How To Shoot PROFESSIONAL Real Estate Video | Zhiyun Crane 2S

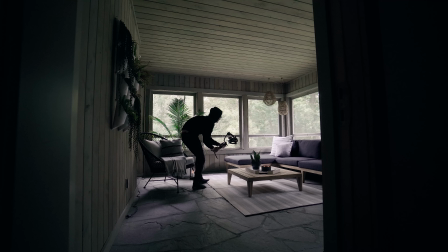[4:09]
It's not doing the Steadicam creep. Even though you have a stabilizer, you still have to kind of walk a little bit funny, like you're creeping and tiptoeing around.
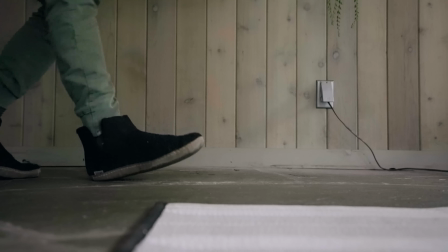[4:15]
I feel like the Pink Panther music has to be playing. Oh. You don't want to get a copyright strike, Chris. Well, it's too realistic. We can use the stabilizer will take out shakes and rolls and pitch rolls and yaws and all that. The whole unit is moving like this, like a sine wave, because you're walking and bouncing. No stabilizers in the world is really going to take that out. But what you can do to try to minimize that is you can do more of a flashlight mode, if you will. If you push up like this, it's going to bounce the camera. But if you're down like this, like a lever, it's going to move. It's going to bounce a little bit less. Remember, Steadicam creep, flashlight mode for the wide sweeping shot. Once you get that ticked off your list, we can move on to the next shot, which is the panning shot. If you're shooting for, say, like a contractor and they've hired you to come shoot the before and afters of their space, if they're doing a full renovation, then what I like to do is start from each corner of the room and I'll pan from right to left, and then I'll go top to bottom. And I'll do that from each corner. So you're gonna wanna do that for the before shot and the after shot.
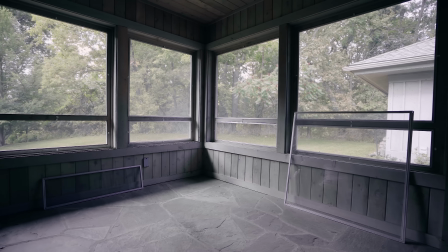[5:16]
So when you go to cut together the edit, you can show the left to right panning shot from the before and pair it with the left to right after shot, and it will line up, and so you can really get an idea of what's been done to the space. You can do like a star wipe. Don't do a star wipe. Star wipe. Don't do a star wipe.
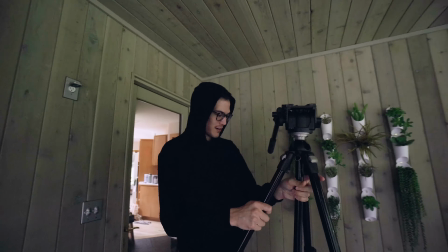[5:32]
I used to ride my bike all over St. John's and surrounding areas with this massive behemoth tripod strapped to my back.
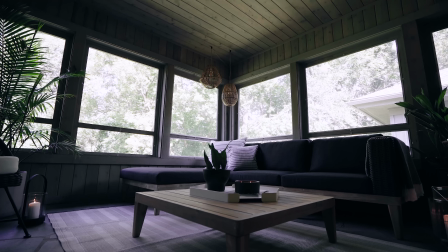[5:41]
Insane. We've been using that same Manfrotto 503 tripod for probably 19 years. Has it been that long? Are been- we that old? I think it was 2001. So it was a nice surprise when we found that the plate that came with the Crane 2S actually fit our old blunderbuss tripod.
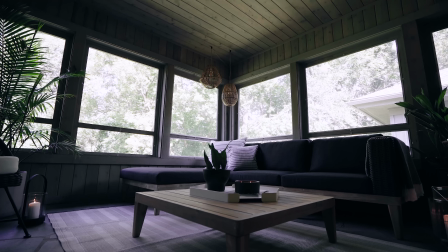[5:58]
Pairing a gimbal with a fluid head tripod is awesome because you can do these panning shots with a fluid head tripod. But you can actually use a gimbal for that by just using the joystick, because holding the joystick over at a constant pressure will actually give a perfectly uniform pan. Positive thing is, if you don't want to bring a tripod to a shoot, just use the gimbal. The negative is the gimbal itself, you have to find something to set it on, so you're going to be limited to using like a table or stacked up chairs, which is kind of a bit of a liability. But regardless if you're using a tripod with a fluid head in your panning or a gimbal in your panning, be careful with how fast you pan if you're using a lower frame rate, like 24 frames per second. If you choose 24 frames per second to get that more cinematic feel, just be mindful when you pan left to right or right to left,
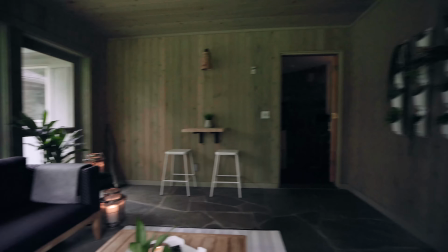[6:43]
anything that's vertical may have a stutter effect if you go too fast, which can be distracting.
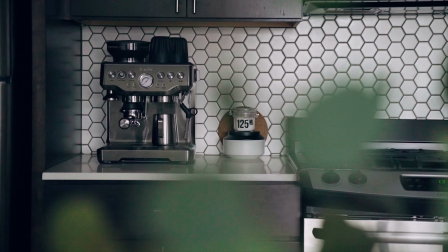[6:47]
Same when you're doing that push-in shot that we talked about at the very beginning, that wide sweeping shot, same thing goes there. Take it nice and slow while you're doing that. The next shot on my go-to shot list is the detail shot. And this may not be necessary if you're shooting a home that's going up on the market for sale.
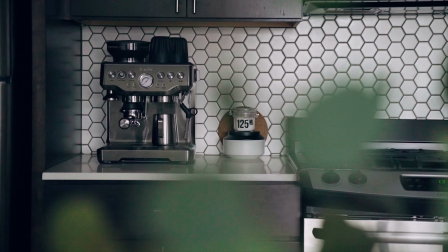[7:03]
There's so much in those that kind of almost tell a story about the space. What you're trying to do is you're trying to invoke an emotion Right. in the potential buyer, and having these little vignettes and having these details, while they don't necessarily come with the house, they're almost saying, hey, this is what you can do with the house or the property. If you can get that person to become emotionally vested in the property, that's gonna lead to a sale. For the detail shot, this is where the 24-70 comes in.
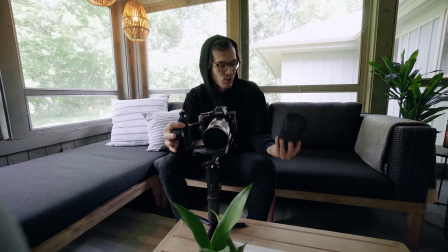[7:27]
So in this case, we're gonna switch to a longer focal length. We're gonna use the 24-70 f2.8.
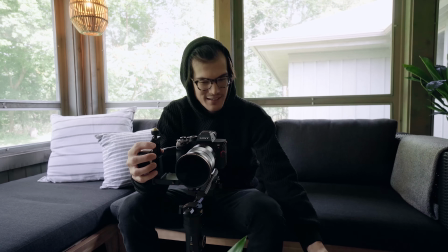[7:32]
So we're going to swap this lens. Again, I've never had a gimbal that could fly a lens this heavy.
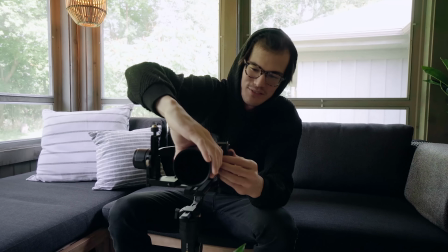[7:38]
There you go. Okay, so that's locked in. Can now take off this lens here. So the Crane 2S has an improved motor.
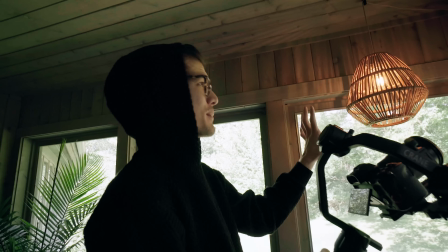[7:45]
So we're able to fly the A7R4 on this gimbal. It is a full frame camera, it's heavier, but we're also able to put heavier lenses on there as well. So we can use the 24-70 when it comes to the detail shots with no issue. So within the detail shot, we have 4 other shots.
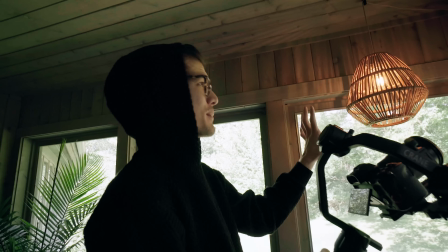[8:00]
Okay, so add this to your shot list. The slow pan detail shot. Panning around a detail is easiest with a gimbal to get a nice, steady, long shot. You want to hold on that shot. It's kind of more of an orbit, where you orbit around something. In this case, you know, we put up these lights here in this room, so we thought that was a nice element that added some ambiance. Can't put that in.